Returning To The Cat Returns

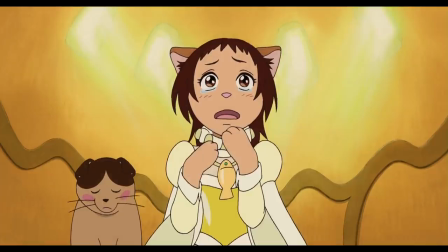4:08 My favourite Muta scene is when he jumps into the catnip jelly. Things weren't going great to begin with. Then Muta seems to be supposedly drowned because his eyes are much bigger than his stomach.
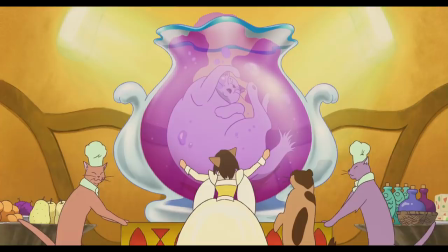4:17 No! I won't leave him! Then we'll bring him with us.
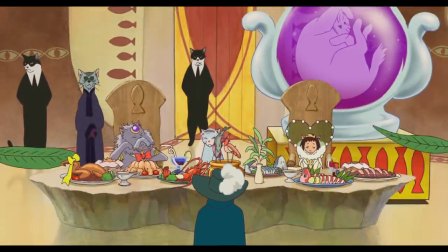4:23 And yet that they wheel him out to the engagement is both morbid and hilarious.
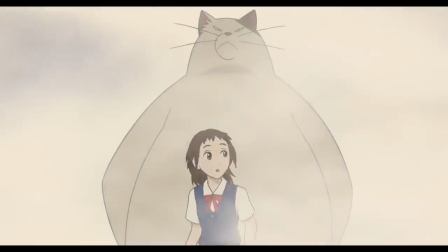4:28 Though Muta does look pudgier than his real life counterpart and his angles are slightly more jagged.
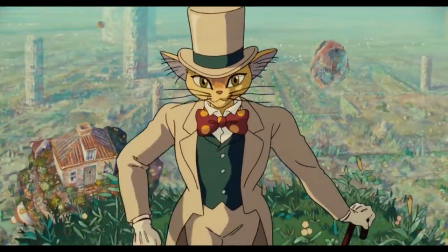4:34 Stylistically cat differs from Ghibli's in-house affairs, it's less rounded.
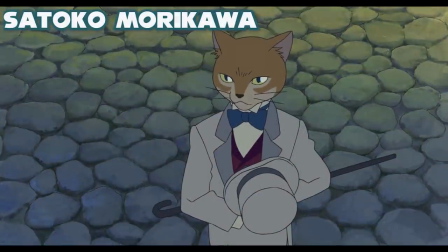4:38 Satoko Murikawa's character designs use flat colour, clean digital lines with geometric shapes emphasised.
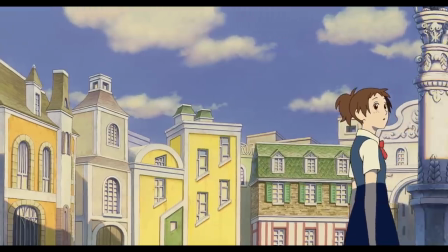4:46 Although that couldn't be said about the background, the art direction is in stark contrast to the figures.
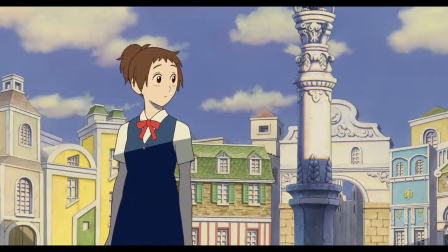4:52 Soft, painterly landscapes fill the screen, taking hold of a limited colour palette.
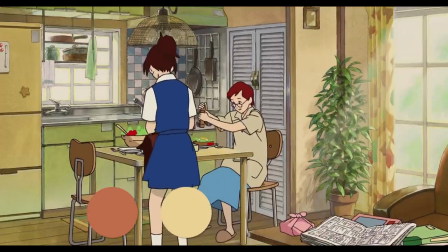4:56 The entire film thrives on orange, yellow, green, with an offshoot of blues.
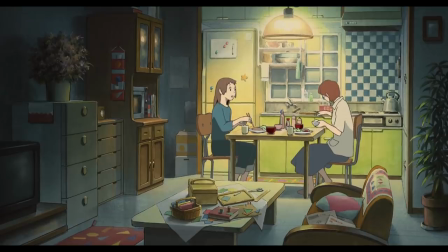5:01 Sometimes that palette is flipped, say for example in the late night, framing Haru and her mother in a kitchen discussion.
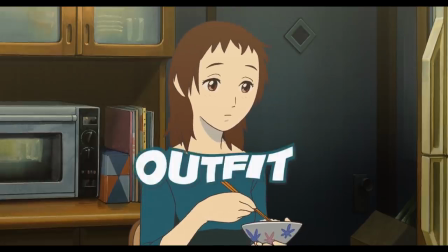5:08 You have the cool line work, Haru's hair down and deep blue hair, as they reminisce, it's so comfy, and suffocates itself in charm.
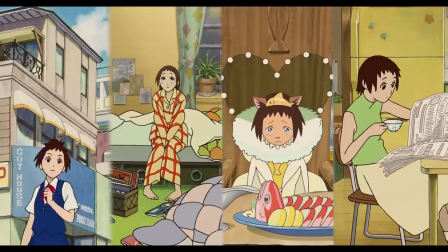5:17 Haru herself is a bit of a style icon, with multiple outfits through the film, each using a different key colour in the palette, showing the film's attention to detail.
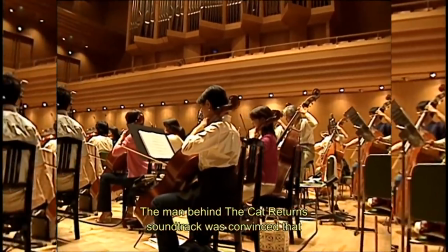5:30 Speaking of which, Yuji Nomi is back and returns bringing the biggest orchestra Ghibli has seen yet.
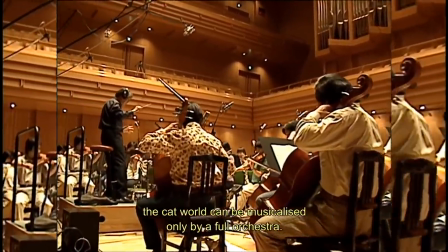5:36 Jam-packed with 29 songs for its short length, a nostalgic and baroque sound encapsulates it.
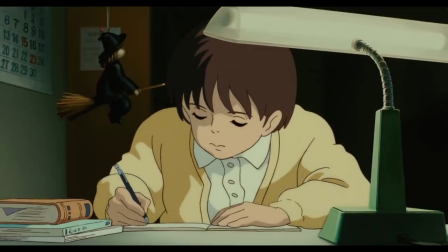5:43 And while I prefer the style of Whisper of the Heart, there is no doubt that Cat has its peaks.
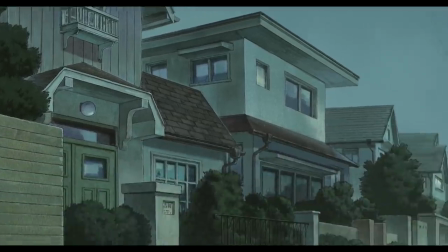5:48 The Cat King's parade. Magic awaits the dead of night before it appears.
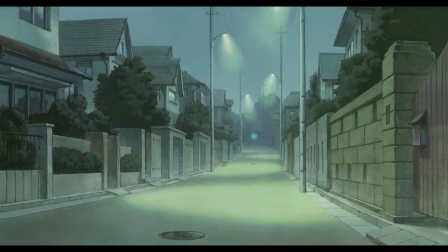5:53 The opaque sound in the distance calls back a hundred years with each chime.
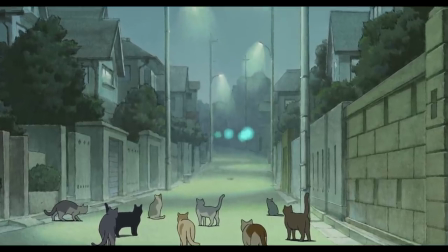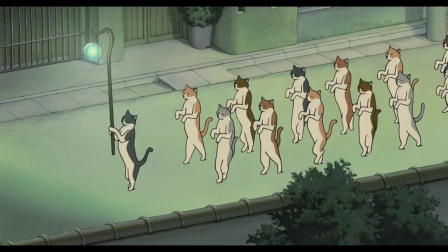6:08 The bamboo instruments mew as the cats line the street.
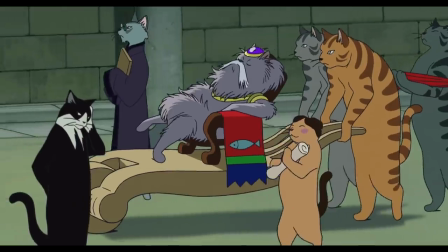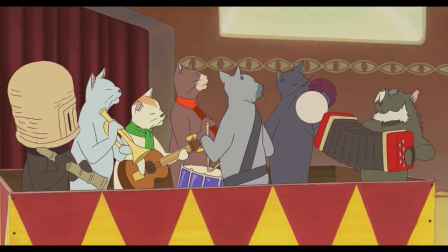6:17 It's a real standout. What about the waltz? The Katzenblut.
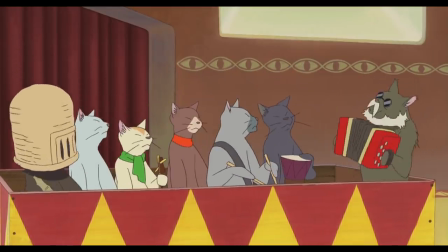6:21 It starts with a solitary accordion before it transforms into something starry eyed.
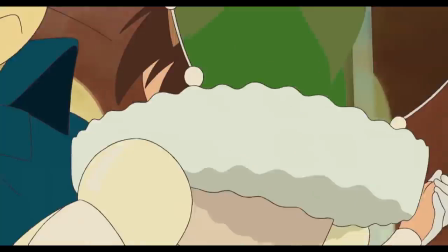6:31 You really begin to believe the fantasy as you watch these situations. So it isn't just about the songs but how they are introduced into the mix.
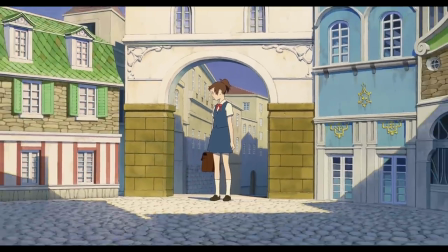6:37 The cat bureau uses an inaudible sound of the orchestra in the far distance as if the songs have been whisped away.
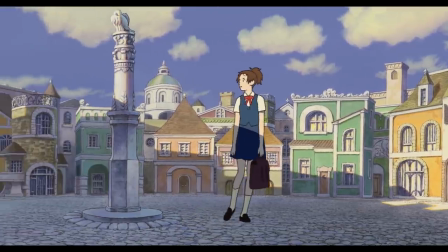6:45 Because in the Bureau, there is no outside influence, not even the wind. That is until the Baron erupts out of his shop, bringing his Baroque heroic sound with it.
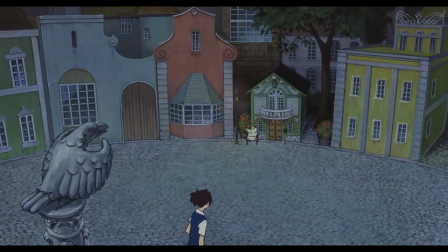6:53 Yet the height of sound design comes from the implementation of a certain theme.
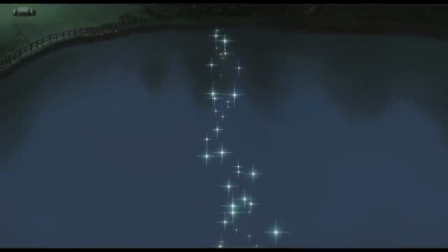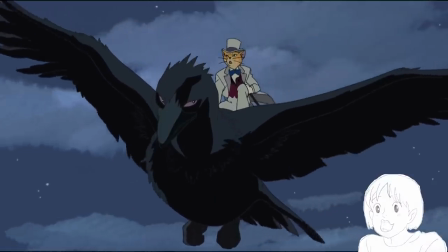7:03 Looks like they're riding the wind. Follow those lights. Got it.
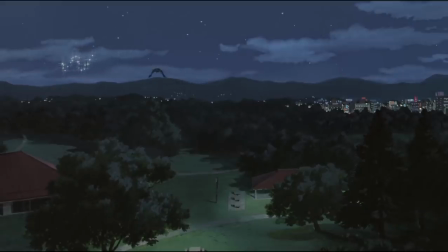7:11 As the Baron flies through the action, we hear the motif from Whisper of a Heart incorporated into the soundtrack.
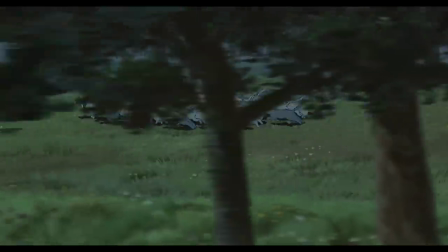7:17 It only appears twice during the jump to the cat kingdom and after the adventure is over.
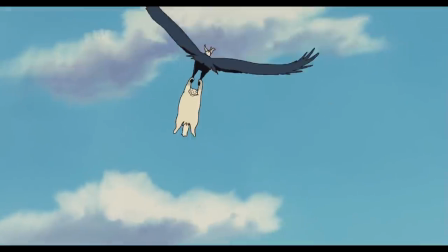7:23 The Baron signifies everything that Shizuku learnt, not to mention the origins of her own influence.
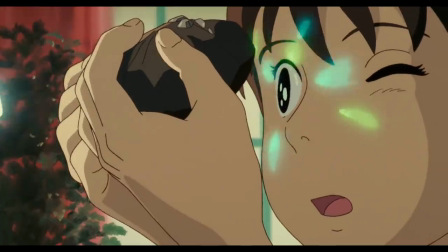7:29 You see, The Cat Returns is the finished novel of Shizuku. That was the author's original plan when she wrote the draft.
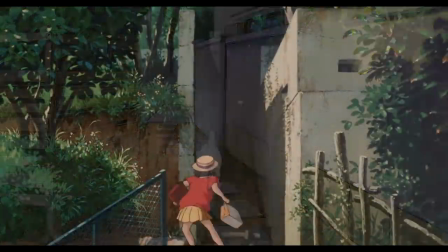7:35 Haru needs to follow a cat from an elongated back alley, all to find the Baron still in the same antique store.
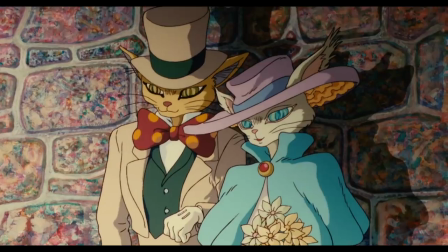7:41 Different aspects of her school life were reinterpreted back into the story, including her fascination with fantasy and an elusive, dashing gentleman.
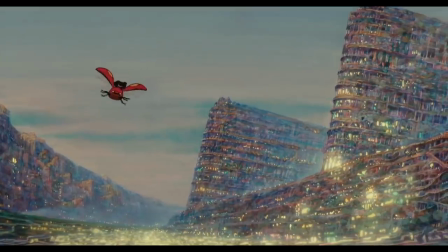7:50 It's fascinating to see how early concepts from Whisper take hold in their final form.